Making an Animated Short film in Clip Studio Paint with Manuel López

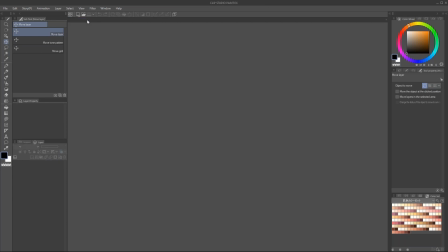[12:19]
But as I studied more and more, and especially when I started using reference to know where I wanted to get,
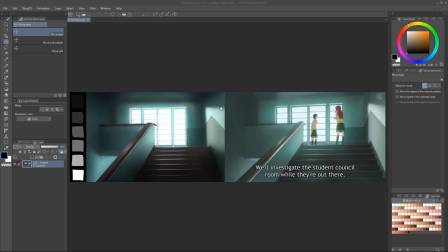[12:26]
and I started studying that reference, I began to realize, okay, there's things that can definitely be improved.
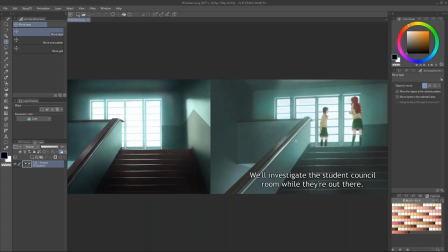[12:33]
So this is something I suggest you can also do. Whoops.
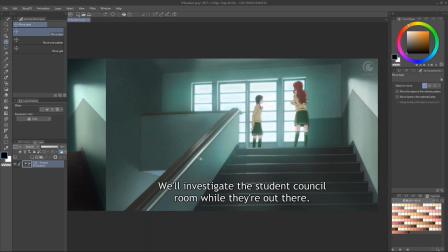[12:38]
You can grab an here I grabbed an animation screen cap, anime screen cap,
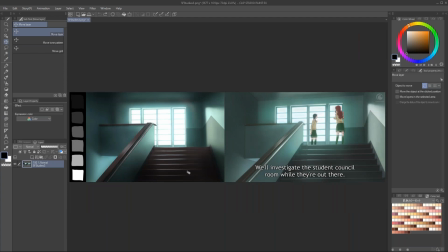[12:44]
but it can be anything you would like, a reference of what you want your short film to be, and then try studying that.
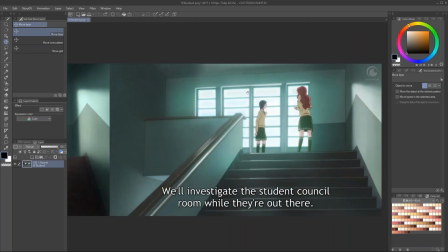[12:51]
I want to make, like, this is not just drawing on top of this. You can see the perspective is a little different.
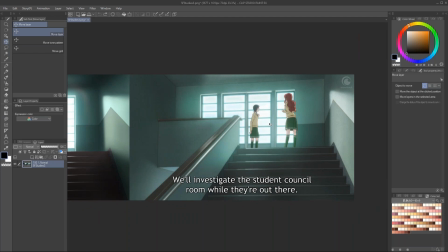[12:56]
I tried to build up the same background from the start, and by doing this,
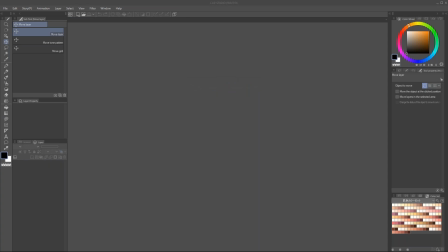[13:02]
I learned so much that I could apply to my own backgrounds, right?
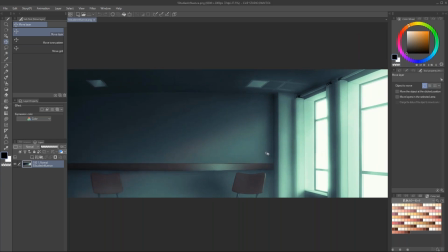[13:08]
So this is a background for my short film, and you can definitely see the influence of what I just learned there.
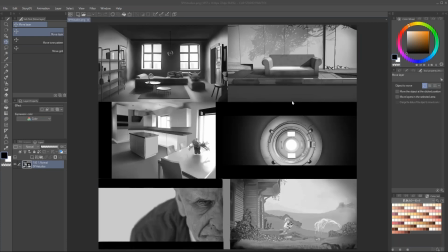[13:14]
Okay, so when I was doing these studies, I'm going to show you a little bit. At first, you tend to draw,
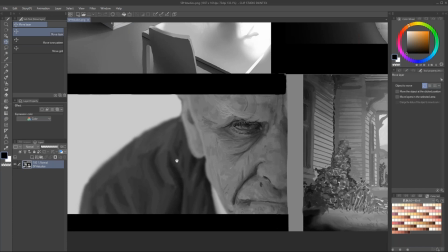[13:23]
if you look at the values here, yeah, there's a lot of range between the whites and the blacks,
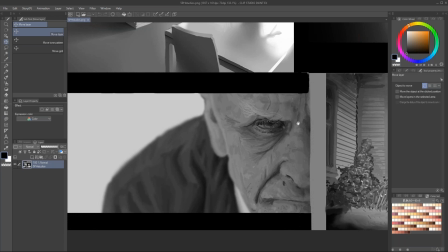[13:29]
but it's also pretty grayish, right?
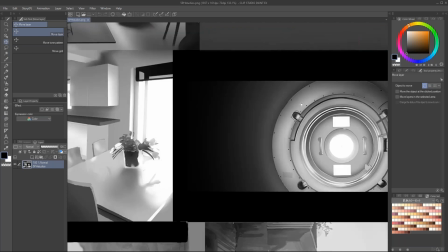[13:32]
I stayed mostly on the grays, but as I did more and more of these studies, I began to realize a camera doesn't work like that.
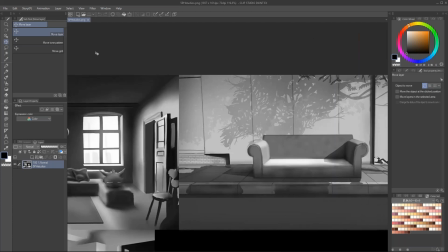[13:41]
A camera actually has a pretty broad range of colors. So we have to be able to use values all the way
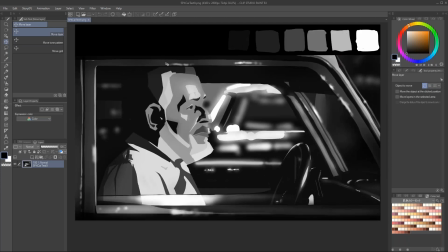[13:51]
from complete darkness to total white, and that actually makes our scenes way better, right?
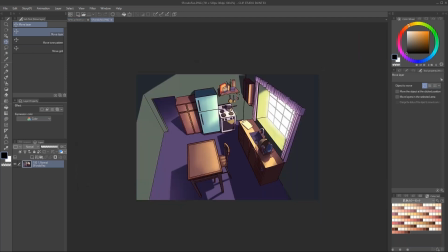[13:58]
It looks way better than this. This is one I know. Obviously, the drawing has improved a lot,
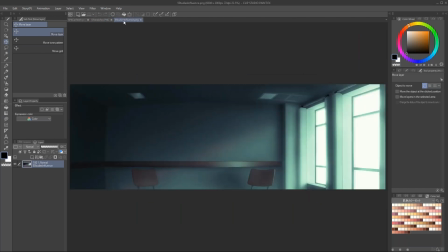[14:04]
but this is one of the main difference between this and this is if you make this black and white.
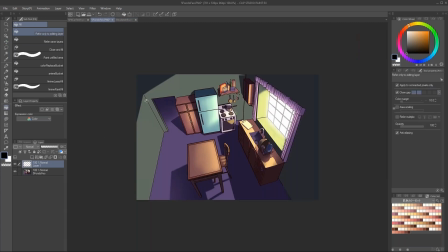[14:10]
We can do it fairly quickly.
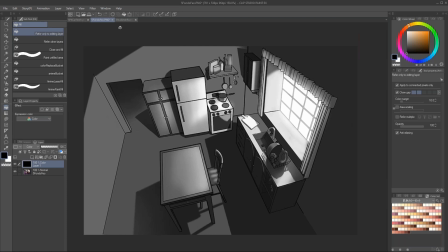[14:16]
Right, this is basically a lot of grays where, whoop, this is way too small.
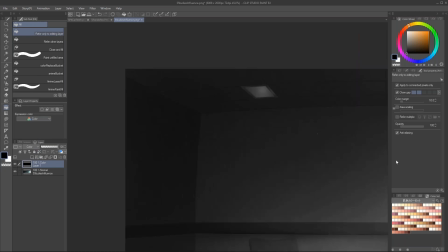[14:28]
Here we do have a range from absolute darkness to complete white,
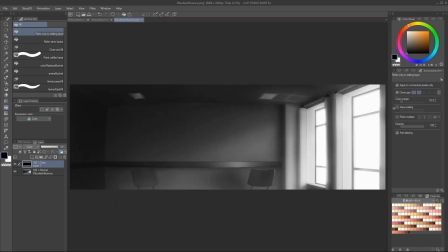[14:34]
and it just makes it look way more realistic, right? Because this was one of my goals with my project, to try and imitate a camera, right?
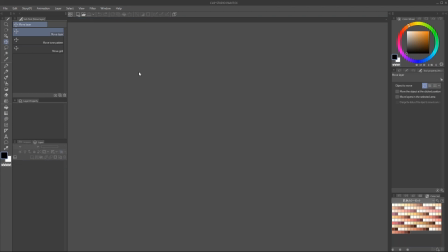[14:45]
Moving on, so we're working on the backgrounds. I'm going to talk a little bit about the process painting the backgrounds.
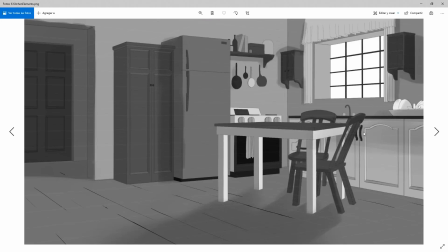[14:49]
So what I did was basically, obviously, drawing the background with a perspective grid. We're going to go through that, but then filling in the local values that I wanted for the things. So you can see here, there's a suggestion of where the light is, but this only local values.
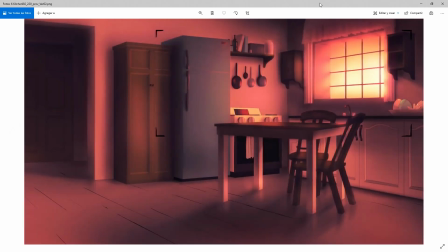[15:07]
And then I colored it. How did I color it? Well, we're gonna open a scene.
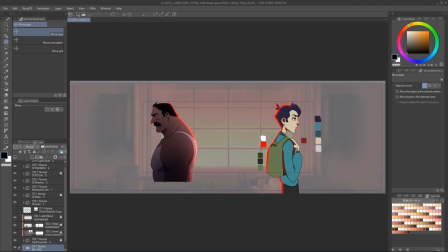[15:13]
There's a powerful tool in Clip Studio called gradient maps, and a lot of people have not heard of it.
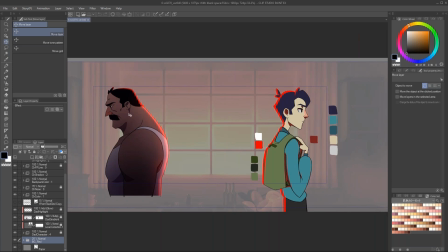[15:20]
So yeah, we're gonna go a little bit after of why the characters are looking like that.
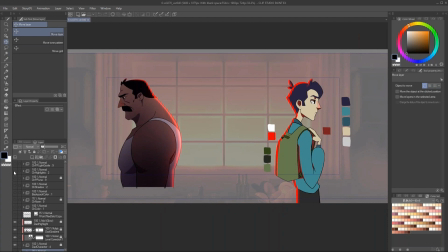[15:26]
For now, let's just turn them off. We don't need them right now. And we can leave it at that.
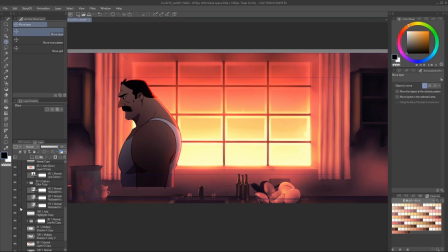[15:31]
Okay, here's the background. Okay, so gradient maps basically are, well, you can see a little bit of red.
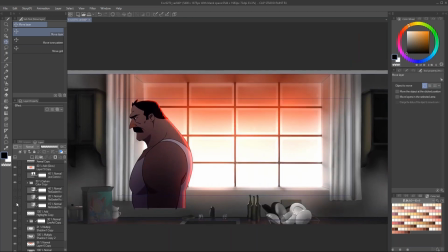[15:40]
I didn't know there. Are basically, let me open the tool.
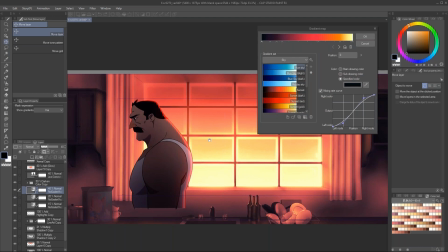[15:46]
You can tell what colors your black and white image to use. So basically I said, turn my black and white into this sort of tones, and this is the result I get.
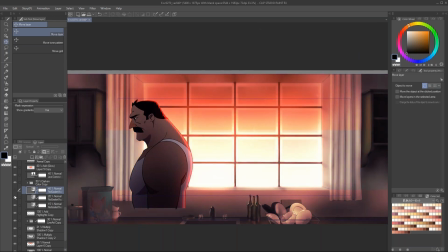[16:01]
Of course, I used several, so I was doing a little editing, so you have to play with this.
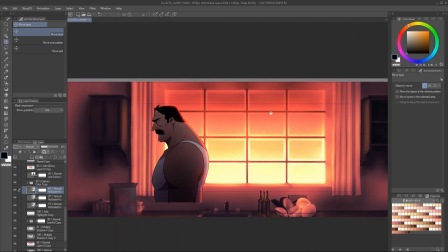[16:07]
But why did I use this pipeline with gradient maps?
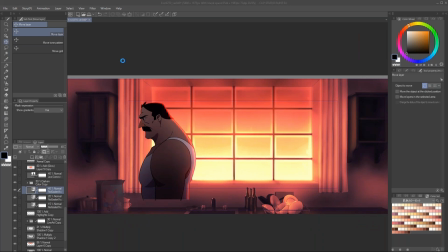[16:10]
It's because I wanted to be able to use the same drawing but different lightings to it.
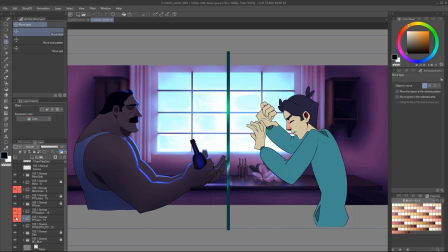[16:18]
So I could get away with using the same background over and over again, just changing the
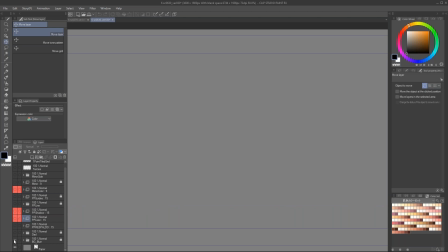[16:27]
here we go.